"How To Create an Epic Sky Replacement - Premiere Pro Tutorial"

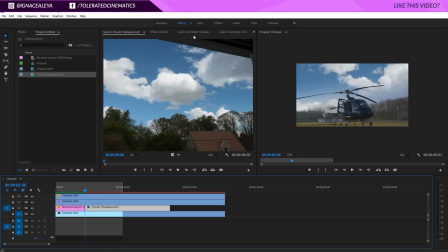(12:40)
So now we have some clouds here in the background, and go to the effects controls to reposition them if you want to.
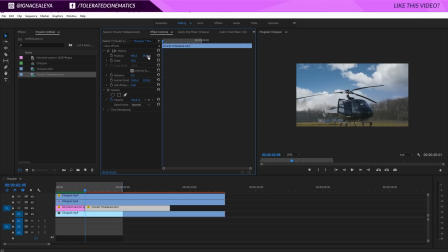(12:46)
Maybe you want to scale it down as well a little bit, like so, and make sure that you have it in the right position. And again, here I like to work with my mask here because this really allows the clouds to blend into the scene. So like the far distance looks like an atmosphere of our, well, it looks like our atmosphere, and this is like a little bit more realistic than if you would have like a really big cloud behind trees.
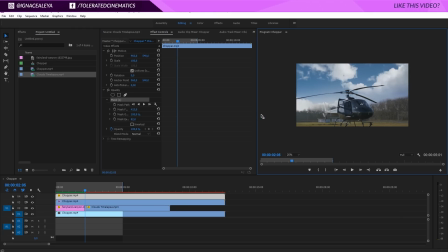(13:11)
So we can actually move this up a little bit, and also this button here. And now we would have a nice transition from our scene to our sky. So it actually looks very realistic.
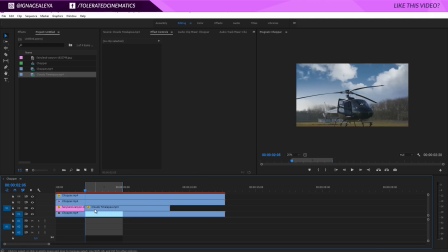(13:24)
What you can do here is I'm going to press I here. So we have an endpoint right here. So we only see this replacement. But now you have a very slow motion scene with a time lapse in the background, which is really, really cool. And as I said, this shot isn't ideal. I actually shot this scene on the GH4 and I shot it in slow motion at like 96 FPS. So that means that it has really terrible quality in video. So the better quality your video is, also the easier it will be to remove things.
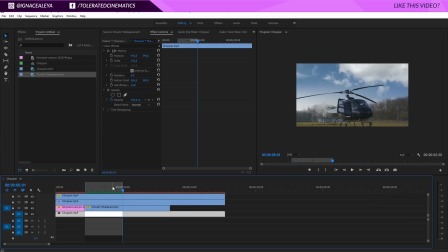(13:54)
And I also did it handhold, so I actually used the warp stabilizer to remove the motion of my scene, and you still see a little bit of motion. But yeah, it's just a tutorial just to show you, to demonstrate what we can do here.
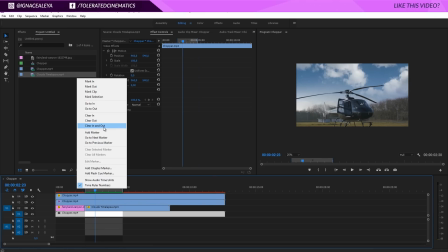(14:07)
So really cool. We have our sky replacement. It's perfect. I think it really is perfect. But one thing I still would like to change is to add a little bit more momentum to my scene. And the way I like to do that is select all of my layers, right click and nest it.
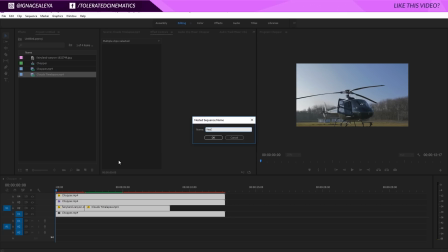(14:22)
I'm going to rename it to Nested Sky Replacement and click OK.
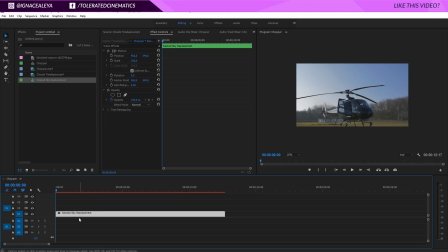(14:28)
And now I have one scene here, one video file. If I double click it, it's going to open up a new sequence with all my layers in here. But we can close that. We don't really need it. But what I want to do here is click on the stopwatch for a scale at the beginning of my timeline, like so. Go 5 seconds into time and maybe change the scale to 110.
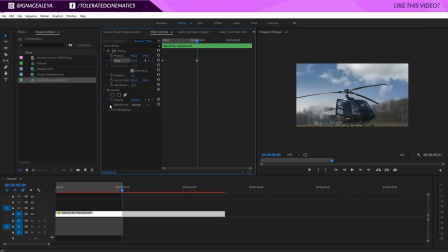(14:47)
So now we're actually zooming in a little bit, very subtle, but if we're going to preview this, it's going to allow you to build a little bit more momentum to your scene. So zooming in gives more motion to your scene, and it's going to make it a little bit more appealing to the eye.
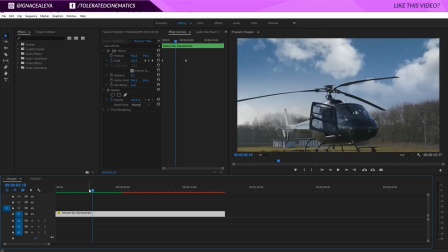(15:01)
Alright, so this is really cool. And then to top it all off, you can put the cherry on the cake and fit everything together to match the colors a little bit better. You can apply a final color grade. So you can go to Video Effects, Color Correction, and go to Lumetri Color, apply that to your scene.
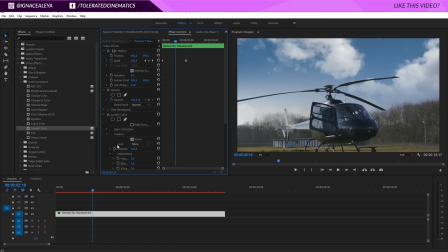(15:17)
And in the Creative tab, you can actually use a lookup table. So I will just browse here.
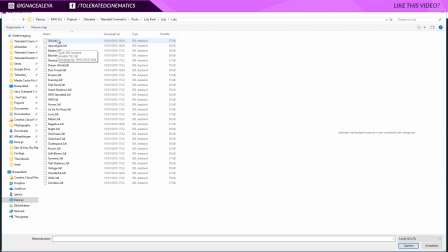(15:22)
I will be using one of our own LUTs, the 300 for example, and we'll click on that and open that up.
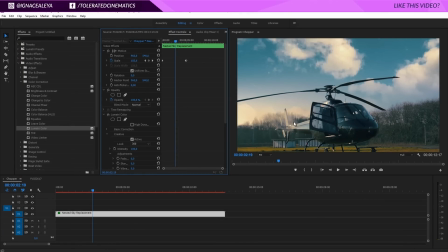(15:27)
And you'll see that my scene is going to get that warm cinematic look. So now everything is going to fit together a little bit better because we're working with similar colors and you just see that it just belongs together.
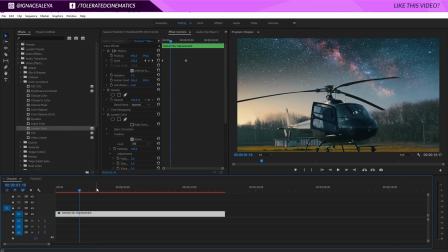(15:38)
So if you want your cherry on the cake, do some minor color grading or use one of our LUTs. I will put a link to them in the description. And you should be good to go. Alright, so that's how to create a really cool sky replacement in Adobe Premiere Pro. I hope you enjoyed this tutorial. If you did, give it a like and also subscribe to the channel for more. And if you're looking for filmmaking assets like intros or presets and stuff like that, definitely check out our website. I will put a link to it in the description. We have so many things to offer, so there will definitely be something that you might like. So check it out with a link in the description, and I'll see you in the next one. Goodbye.